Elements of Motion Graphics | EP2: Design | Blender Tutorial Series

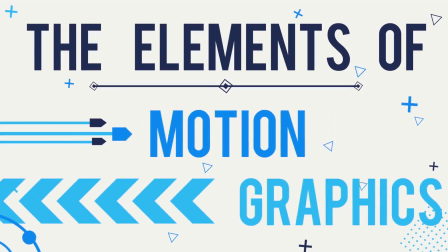3s
Hey guys, Winamede here, and welcome to the Elements of Motion Graphics Part 2, where we're going to take an in-depth look at composition.
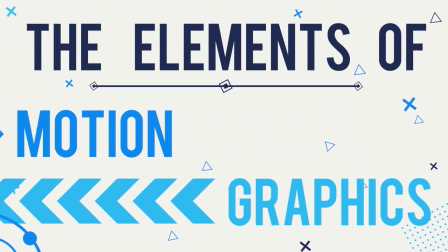11s
So last episode, we took a look at the elements of art, and this time we're going to take a look at how we can organize them and some principles we can use and some practical tools in order to put them together in a pleasing way.
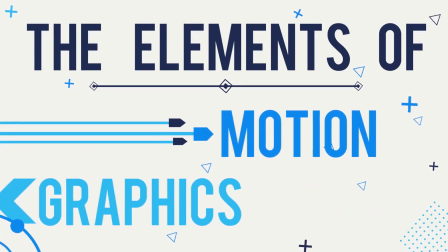24s
So first, we're going to go over a little bit of the theory,
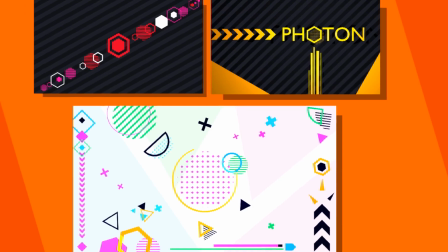27s
and then we're going to walk through 3 separate examples where we can exercise what we've learned and create some cool geometric backgrounds.
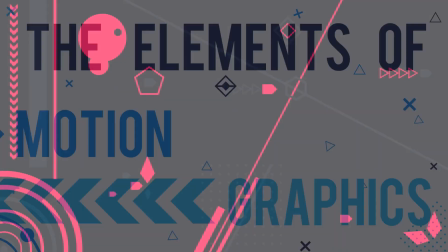36s
So let's get started.
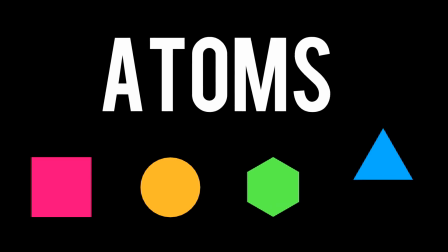39s
Last week, we designed atoms, isotopes, and molecules, which were the basic building blocks of geometric motion graphics,
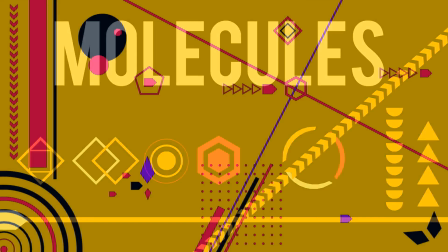46s
but we didn't really explore their design significance. We can look at them from 6 perspectives and use those to inform our art.
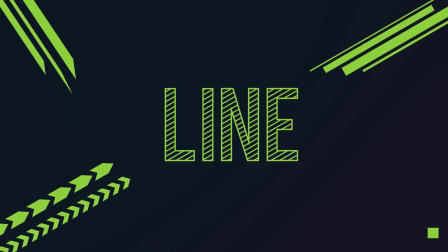53s
The first is line. Many of the elements we made last week were built on linear, often directional components, suggesting a way in which they could naturally move, and many of these parts serve as paths for the eye,
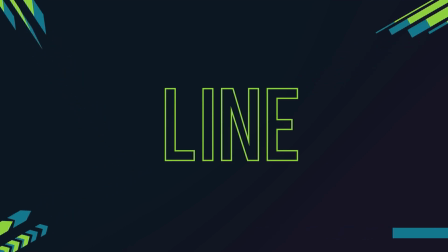65s
allowing the artist to direct the viewer's attention throughout the piece.
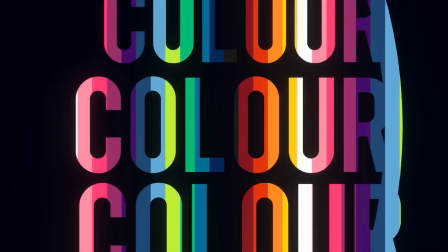69s
Then we have color, subdivided into brightness, hue, and saturation, or the intensity of a hue.
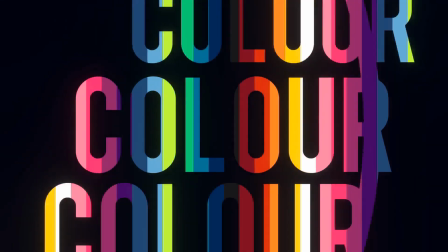76s
Color is a very complex topic, and I won't really emphasize it here, but it has a lot of potential for use.
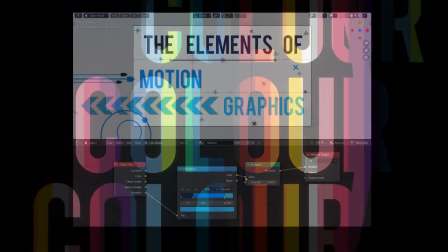82s
In this series, we're going to be creating a color randomizing node group over a small palette,
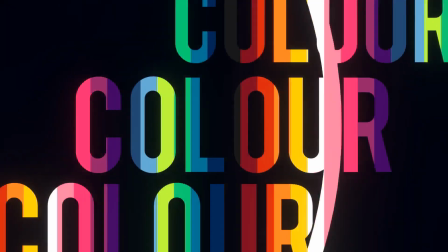89s
or like a basic tone and shadow mix, which you can see at the end of the previous video.
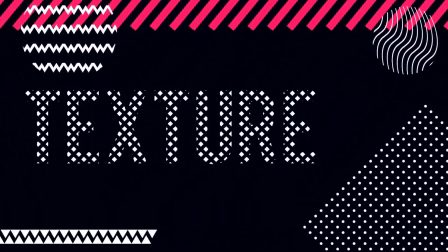95s
Texture conveys a tactile feeling to the viewer, and we should think about how to use smooth,
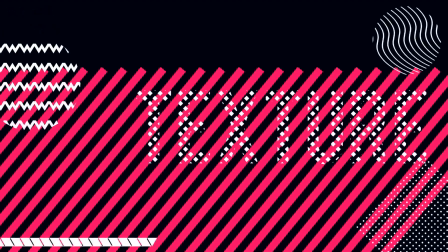100s
curved elements against sharp, jagged ones depending on the tone we want to convey.
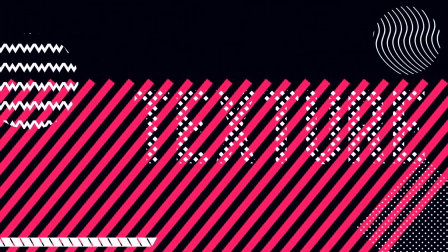104s
It's also important to have some consistency in texture, or else the work can become way too noisy.
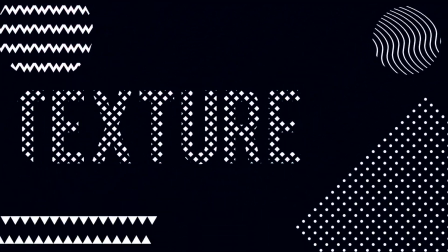109s
So I tend to stick to angular or curved elements, but not both.
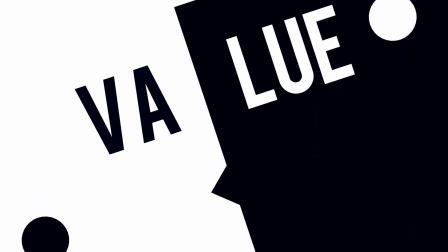114s
Values suggest light and shadows, and since we're using Blender, we can actually just use virtual lights to create virtual shadows, so we won't really be considering this one too much.
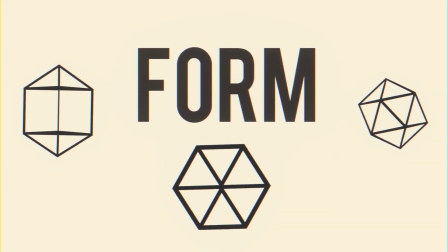124s
Form is about the shape, dimension, and body of an element,
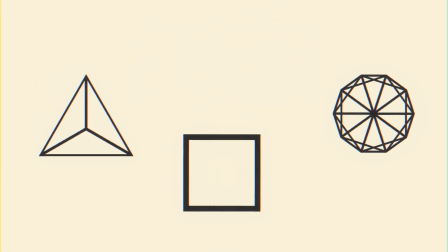127s
and we've introduced several isotopic variations by altering the thickness and fill of our basic atoms, so we have that covered.
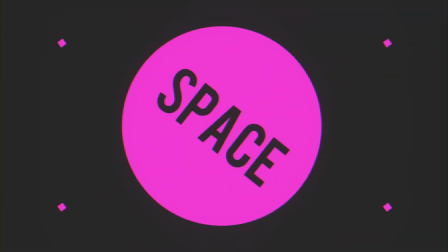134s
And space, finally, particularly in its negative and positive parts, can be used with a line in order to really frame a piece and suggest the important and unimportant details. We can use Blender's composition guidelines to help define our use of space, as I'll explore later.
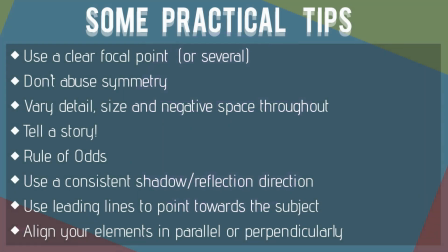151s
So to close off the theory part, we're going to have a couple of practical tips.
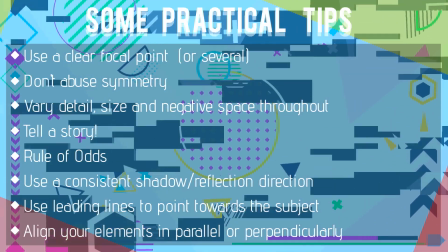156s
So you want to make sure you have a clear focal point or several in order to direct the attention of the viewer.
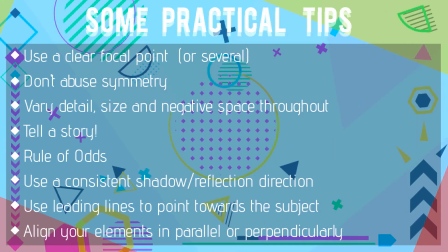161s
You don't want to abuse symmetry too much. So if you divide your render directly in half, it probably won't look as good as if you added a little bit of asymmetry to it. You can vary the detail, size, and negative space throughout a render.
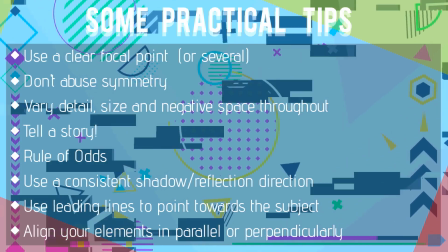177s
And you should always tell a story, if you can think of one.
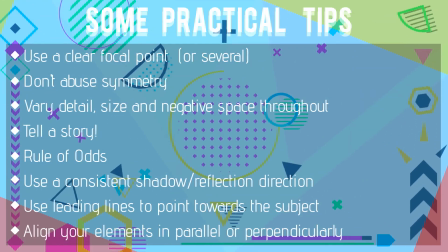180s
The rule of odds states kind of that having an odd number of elements is better than having an even number of elements,
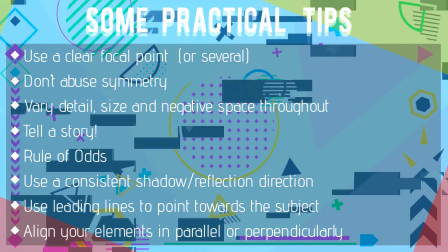187s
mostly because an even number of elements can end up being more symmetrical,
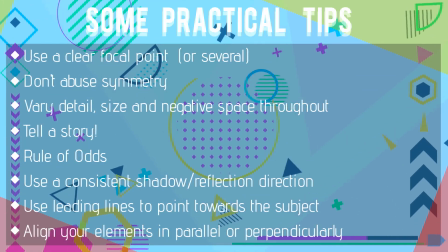192s
and that can be pretty unappealing. Though, of course, this is just a guideline. You don't have to have odd numbers of elements. It's just something you may want to try in case your art is looking a bit flat. You want to use a consistent shadow and reflection direction,
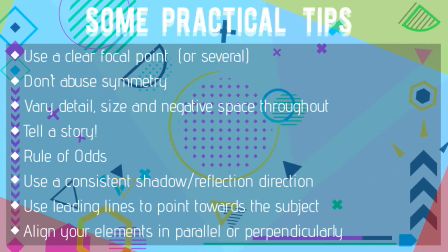207s
and this usually only applies if you have a couple of lights and you're using diffuse materials, which I might be doing later, so we'll see about that. You can use leading lines to point towards the subject or focal point.
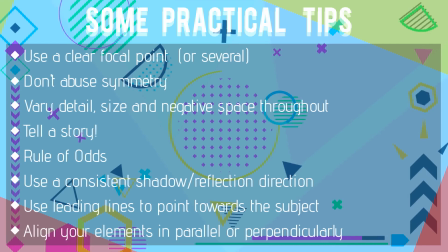220s
For example, long bars or arrow strips that are directing the eye towards a specific point. And you can always align your elements in parallel or perpendicularly in order to create a nice effect,
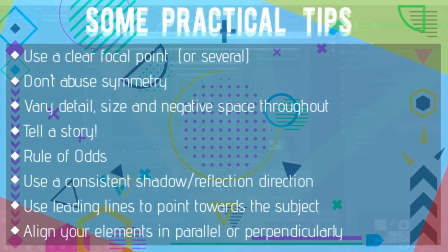234s
which is one of the things we're going to explore in one of the examples. First, for a bit of setup.
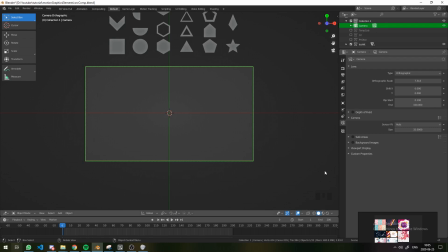241s
Now there are 2 things that we need to adjust. First, we need to create some sort of composition overlay so we have a guide as to where to put our elements.